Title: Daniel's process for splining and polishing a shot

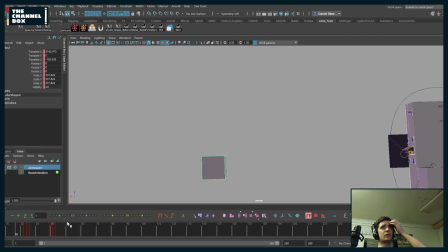The cube is moving in an arc and I don't have any in-betweens. The same works for rotations, right?
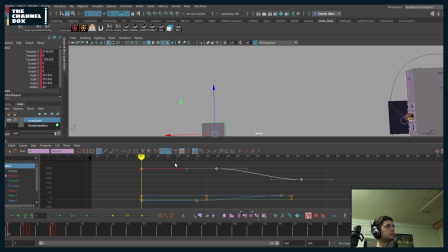So if I have, let's just set a key here. And let's say I have a character looking, right?
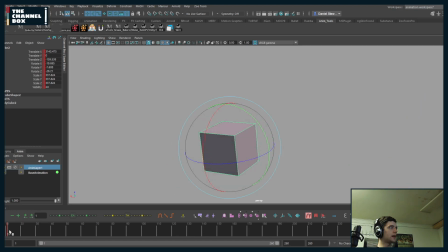So they're looking down and then they look up, right? So he's going, wee. I'm just going to think about like, okay, if I'm looking down and I want to look up, right?
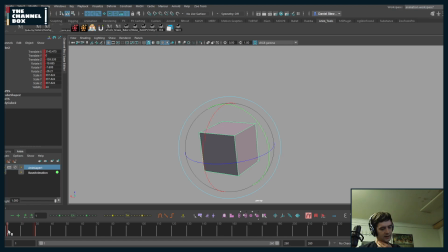I'm going to lead with rotate Z, and then I'm going to start going with rotate Y, and then I'm going to go rotate X. So I'm like, okay, let's go into the rotations, and I'm going
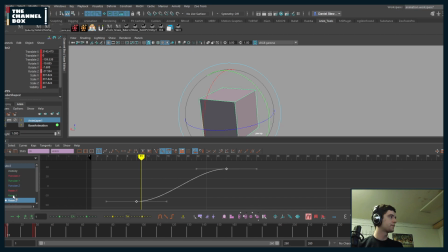to go, okay, I'm going to rotate Z 1 frame forward. Rotate X is going to go 1 frame back.
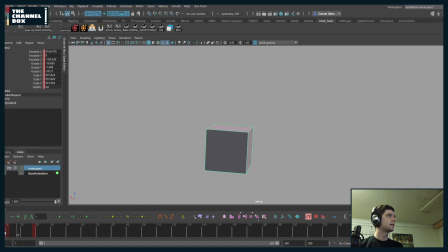Now, look at that. I have a perfect arc on the head, moving 2 curves, as opposed to what I had before was a perfectly straight line.
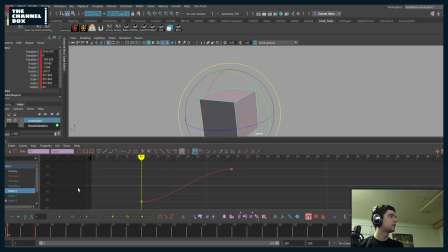So instead of
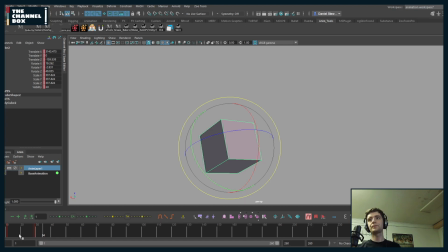this, I get that. So that's how I clean up my mouth corners. Is I'm going to go through. Let me go ahead and pop this back up.
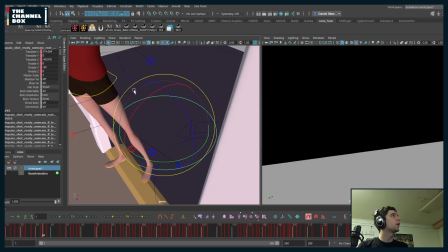Oops.
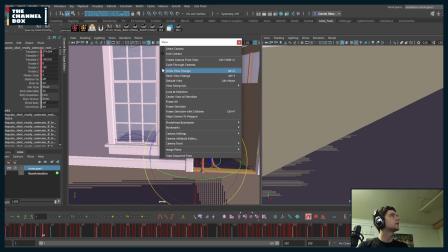Undo view change. Oh, darn it.
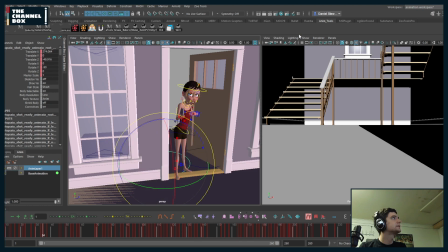I'm dumb. I forgot to lock my camera. Okay, where is it?
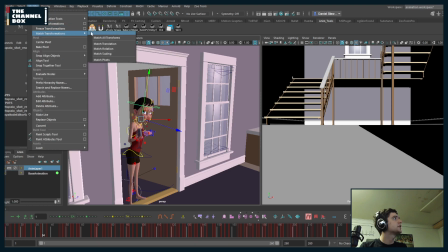Let's just do this quickly.
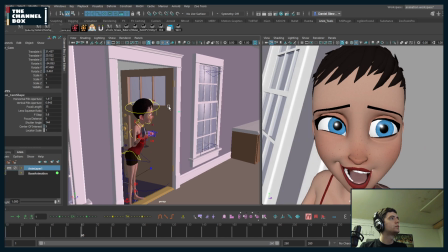Okay, cool. Okay, let me turn my audio back on.
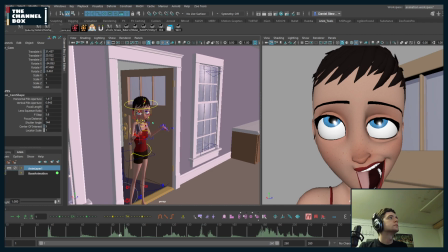Wow.
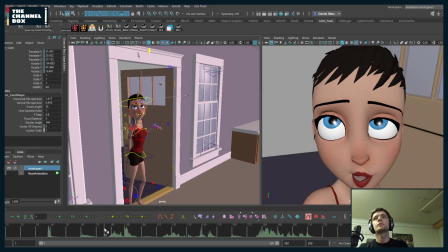Wow. Wow.
Okay, so let's say she goes, wow, right? So I'm going to want wow, right? I want it to go back before it goes up.
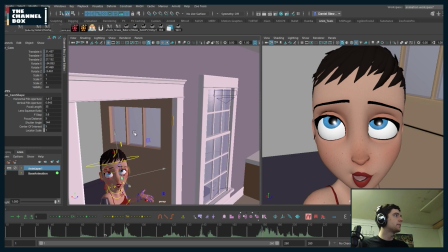So I'm going to take the mouth corner, which honestly,
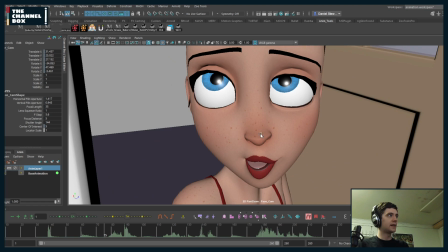I typically work like this, and I'm just going to grab this, turn it off.
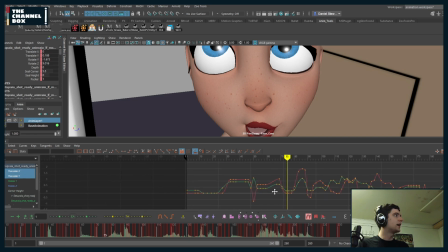Okay. So if I'm looking at TX and TY, I can see that they're both moving at the same time.
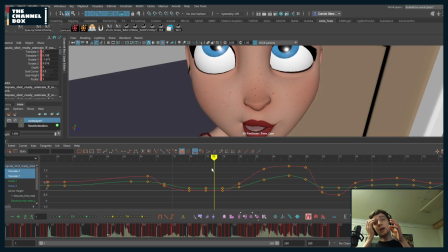Wow, right? But I just said that I want TX to move before TY. So I'm going to take the TY and I'm going to delay it by a frame. I'm going to take TX and I'm going to move it forward by a frame.
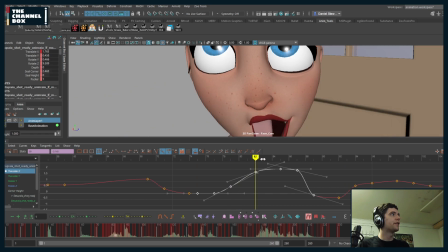Wow. And look at that. We have free arcs in the face. So I'm literally going to go word by word on the corners, and I'm going to be like, okay, I want the Y to happen before the X. So let's find a section I just did where X happens before Y. Let's find one where Y happens before X.
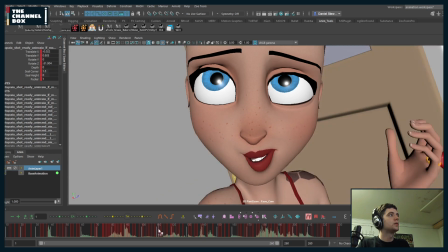No one. No one.
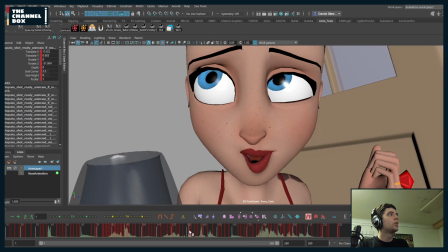It's Quosny.
Hello, John. So maybe I went like work, right? So it goes down and then it comes out. So I'm just going to go and I'm going to say, okay, TY.
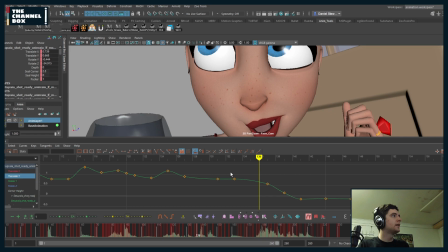And I'm also going to clean this up a little bit. TY, let's go one frame forward. TX, let's go one frame backwards. Let's just clean this up.
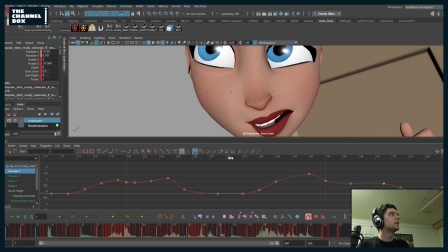Work.
There we go.
Work.
Right?
Work. Work.
There we go. So it goes work. And now you have a free arc. And I just literally moved one key. And then you're perfect. Give me one sec to get some water.